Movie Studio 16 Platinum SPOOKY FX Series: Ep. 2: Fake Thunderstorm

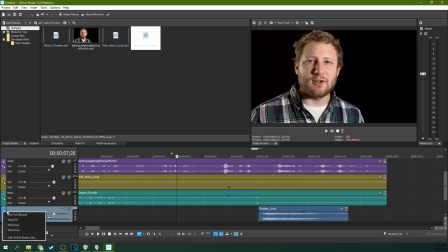What we're going to do is we're going to actually go to the track, because this will affect the entire track, but this is how I want to do it.
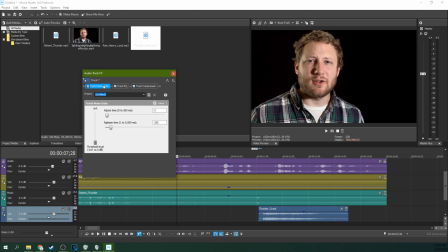And I'm going to go to track effect, and then I'm going to go to track EQ right here. And I'm going to raise the bass of this EQ. And you can play with it, you know, you can kind of raise up what's a little more than the bass or just a little bit, depending on what your sound effect is and what you need to do.
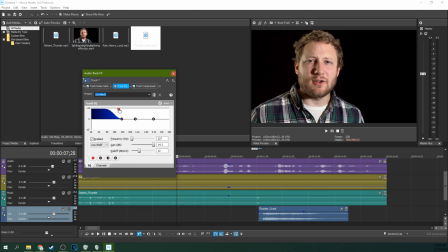But I'm going to raise it to about here because this is what I know it needs from the, been working with it all morning.
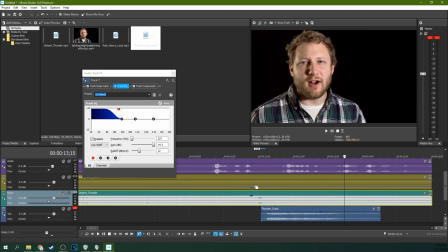Add a little bit more tension to your audio.
And that's a much better thunder crack. That's a much better thunder crack for what we're doing.
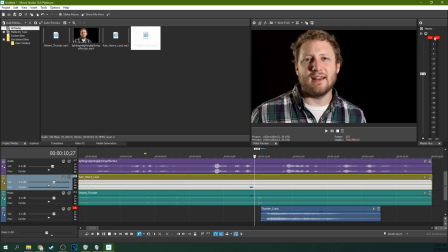So you can see again, it peaks. You look up here. This actually makes the audio peak.
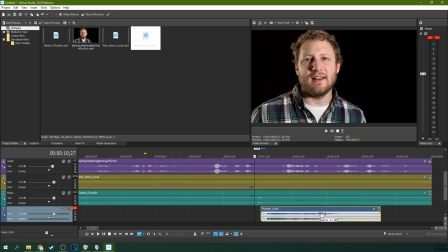And that's good for the thunder crack. I don't want it to peak that much. I really just want it to peak about 1. So if I lower the gain 1.8, let's see. add a little bit more tension. There we go. It peaks just a little bit, and maybe just a little bit lower.
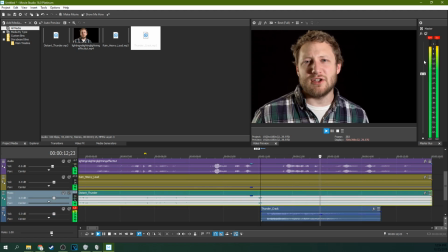And add a little bit more tension to your already drama filled.
There, and it gives just a touch of peaking, and I want that, because what peaking is when you have too much audio, it's too loud for the mic. And it actually has to crunch that information up, and it actually distorts the information.
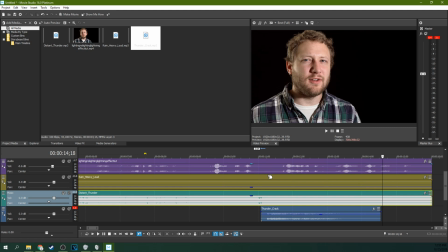Too much distortion is bad. A little bit can help fake the fact that this thunder crack caught us off guard.
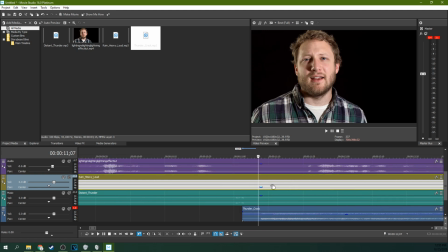And so let's say we're filming this thing, and we got a microphone out. That microphone's leveled for my voice. If it's going to sound loud, it actually needs to sound like it was too loud for the mic.
Add a little bit.
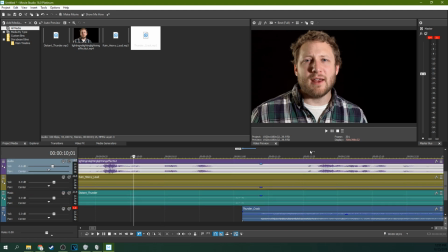And I want there to be a distinction between my voice and that, because if I want it to scare you, if I want it to pow, scare you, it's got to be suddenly loud.
Like fake lightning. Add a little bit more tension.
And there, that's part of it.
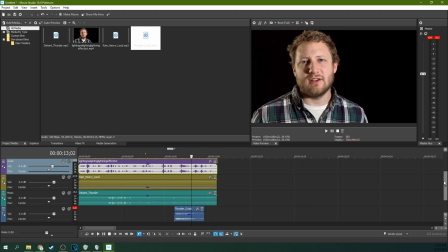We've now built the sound.
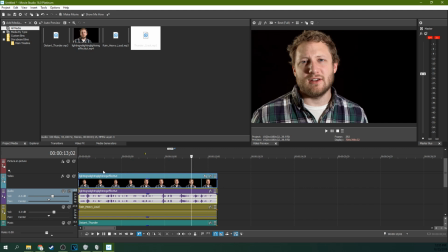But what we need to do next is add the actual light effects to make the thunder feel real.
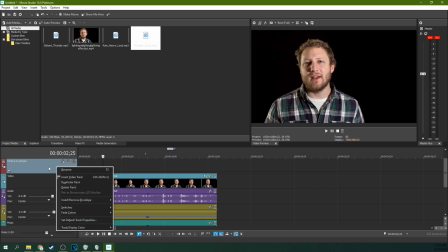And so that's actually pretty easy. We're going to right-click on this picture-in-picture track, and we're going to delete it. Because it's in our way. We're going to delete the picture-in-picture track, and then we're going to right-click and hit Insert Video Track. Now we got a video track above it that we're going to use,
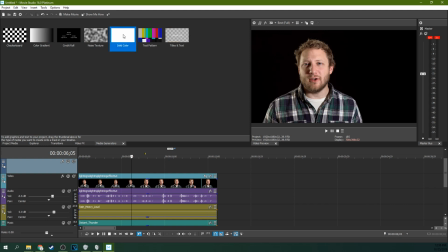and we're going to go to Media Generators, and you're going to go to Solid Color, and you're going to open it up,
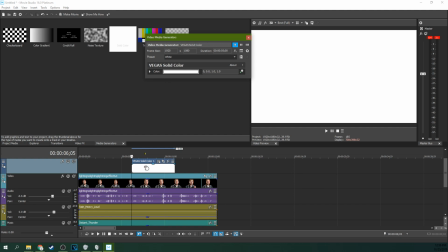and it's going to already give you a white. I just double-clicked, and it popped a white solid color right there on my timeline.
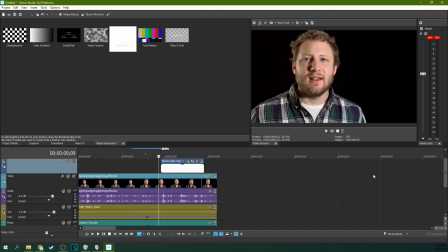And we're going to find the spot where the lightning starts.
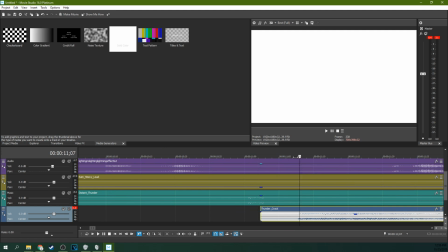And what I mean, I don't mean where this starts, I mean right where the waveform starts. And I want you to zoom in, I want you to find the frame where it starts. This is a little too soon, this is just right, right here.
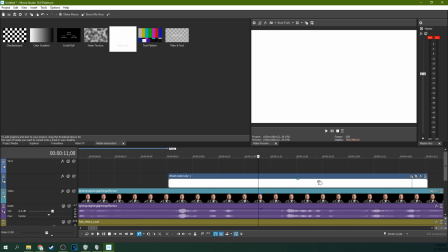Find that frame, and then scroll up, and make sure your white starts and ends on that frame.
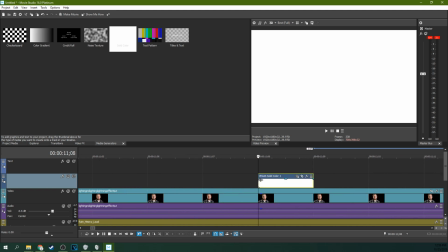So you scroll it in to one frame. And I mean one. See, anything smaller doesn't exist. One frame of video.
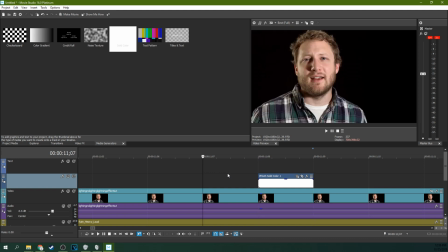This is a 30 frames per second video, so this is 1/30th of a second, which is what we're pretending has happened,
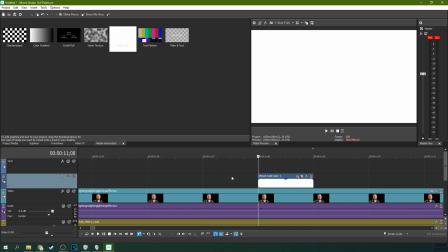is the light has overcome the camera.
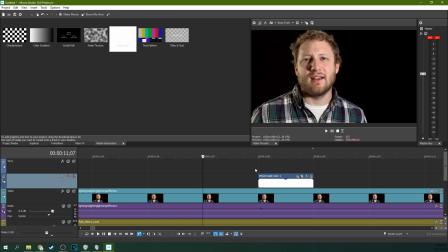It's an overexposure, right? And so light shoots through the window from the lightning, and it overexposes the camera just for a moment. So that overexposure, we just lower the opacity here. If you have it at the beginning of the clip, you can see it.
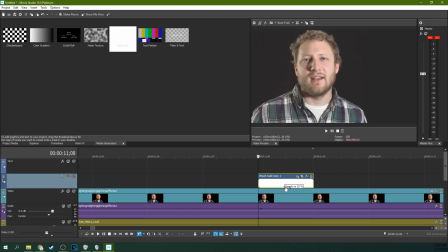If you lower the opacity, you can kind of creates an overexposure kind of look.
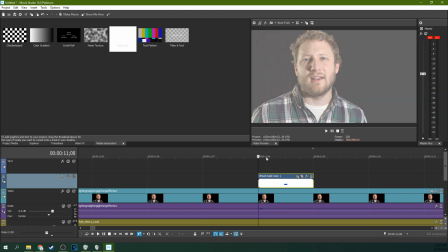Now, this is so subtle and small, this wouldn't pass for a long term. If someone's trying to study this footage and see if it's overexposed or whatever, it wouldn't quite look overexposed. But a sudden flash, your eye won't be able to make out what this was.
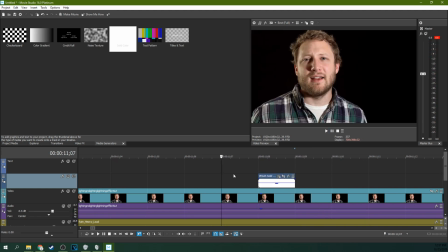And so you can see here, it seems like there's a sudden crack of light. Add a little bit more now, because you can still see through it, but it just suddenly flashes. Now, that's still not quite right though, because lightning doesn't really just have a single flash of light.
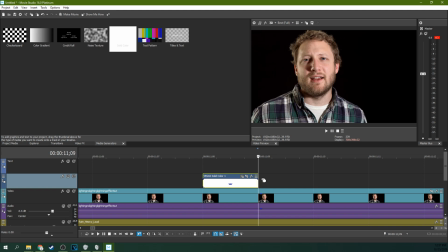It kind of rolls, it has multiple bolts and everything. So we're gonna right click on a frame away and paste, and then we're gonna create a new copy.